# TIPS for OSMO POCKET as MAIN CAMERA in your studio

This is the main light illuminating yourself or your subject,
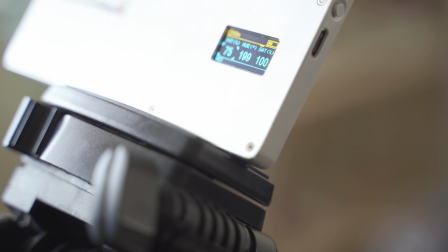259s
and can be from an artificial light source or even from a window, just like what I'm using right now.
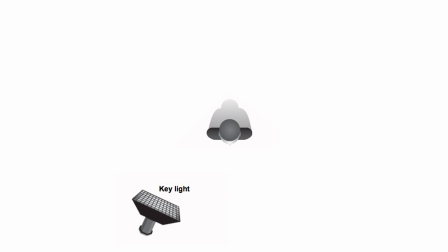265s
This light source is usually placed off to, roughly about a 45-degree angle beside your subject,
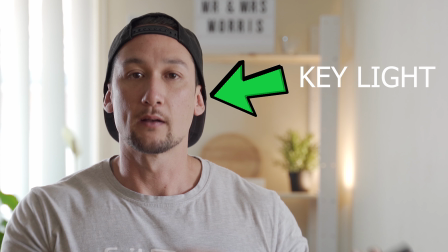272s
and it just lights up part of the face, so not the whole face, just so you can create a little bit of contrast in that lighting. The second light is generally the fill light.
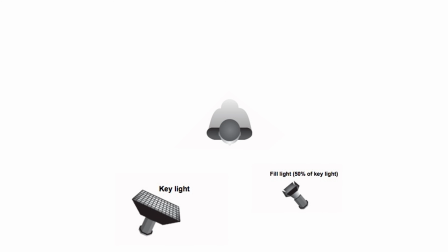282s
So this is a very small amount of light that fills in the shadows in this area, and it's not meant to be too harsh. Sometimes that key light can actually bounce off a few walls and give you a natural fill, so sometimes you don't even need that fill light anyway.
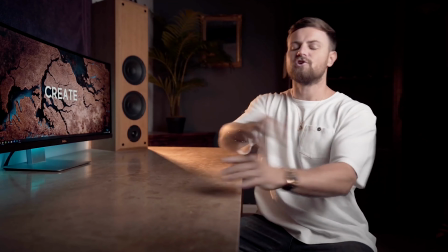298s
Now lastly is the hair or rim light. Now this is advisable if you are in a low key situation.
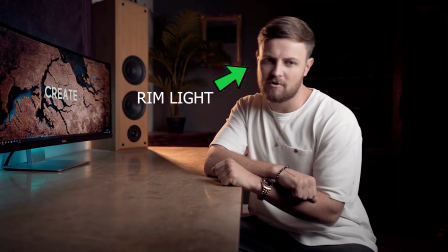306s
You can even do it in a high key situation.
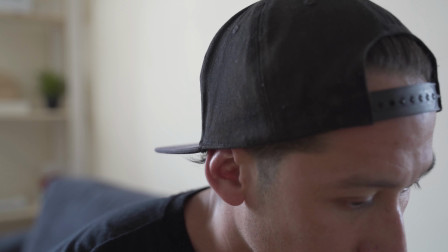309s
There are a few different tips that you need to understand though. is that if you're using it as a hair light, you need to come down on top of the subject, or if you're using it as a rim light,
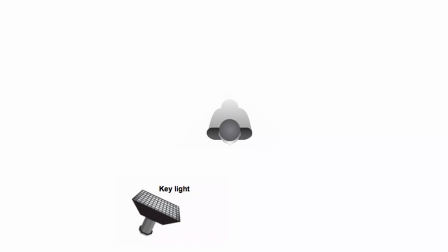317s
it needs to be behind the subject. So it's illuminating the side of the face or the side of the shoulder area. So this can help separate you or your subject from the background.
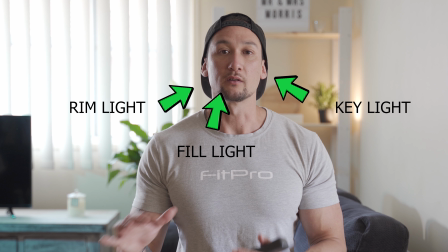329s
So it gives you that nice sort of 3D sort of feel. It's not a flat feel to the footage.
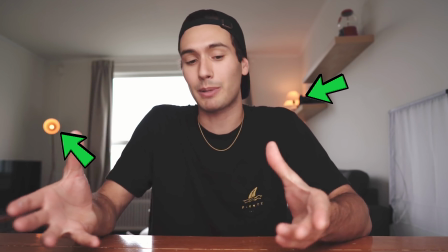334s
Now I know a lot of YouTubers use a lot of practical lights. I mean, I use a lot of practical lights.
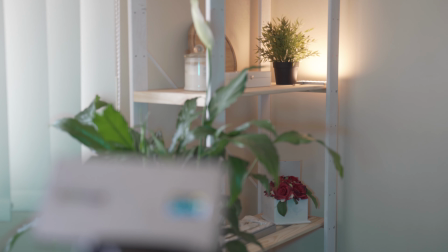339s
I've got the iWater GL01 there. I've got a teal light over this area as well, just to create a nice sort of teal and orange look.
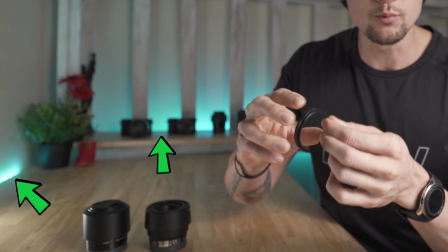347s
I kind of like that look. But you can even use, you know, LED strips. I know a lot of YouTubers tend to use a lot of LED strips.
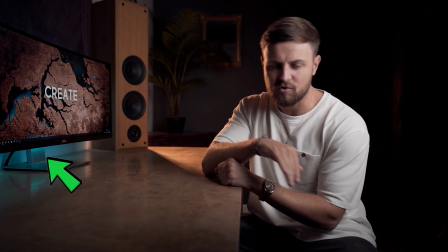354s
Perfectly fine. It's up to you what you want to do, but at least learn the basics of 3-point lighting first, and then you'll be able to get, you know, a nice good looking studio. Just a quick tip, this may be a little bit of trial and error.
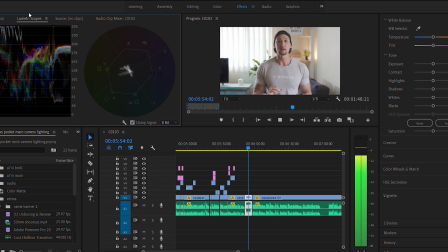367s
So you're going to have to take a little bit of the footage first, throw it into your editing app and see what the lumetri scopes say, or see what the histogram says.
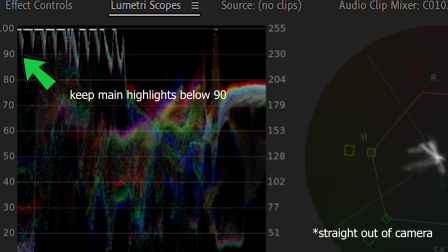376s
Try and have a look and try and have a play with the lighting before you start recording your whole video. So test that lighting first, and then obviously once you get your lighting done correctly, then you know exactly what to do for next time. The one thing that you need to remember as well is that the key light should never be really harsh. You can see that this key light right here is actually quite soft, and it's not harsh like this rim light. You don't want harsh light on your subject because potentially you could be overexposing the skin and losing a lot of detail. So I hope you try these lighting techniques out with the Osmo Pocket. I know if you apply these, it will make the quality of your videos 100% better, and it'll just help you produce better content. Now don't forget to always shoot in manual. You must be shooting in manual with the Osmo Pocket, so you are in complete control of the Osmo Pocket. I do have a video explaining how to shoot manual in the Osmo Pocket with some cinematic settings. So you can click the link here or in the link in the description below. So check that video out as well. Anyway guys, my name's Jason Morris. I hope you liked this video. Comment below if you did. Like this video if you did as well. And I'll see you guys in the next video. Let's get it.
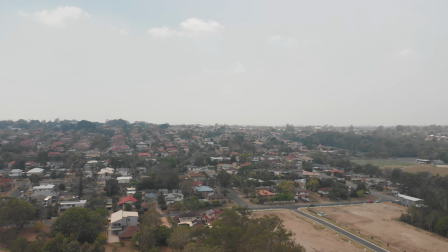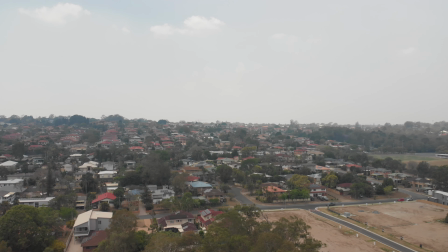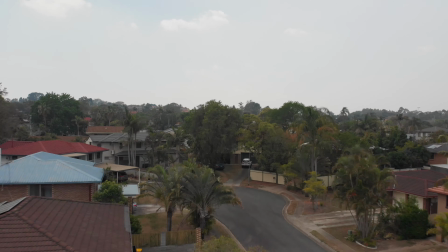474s I love is strong.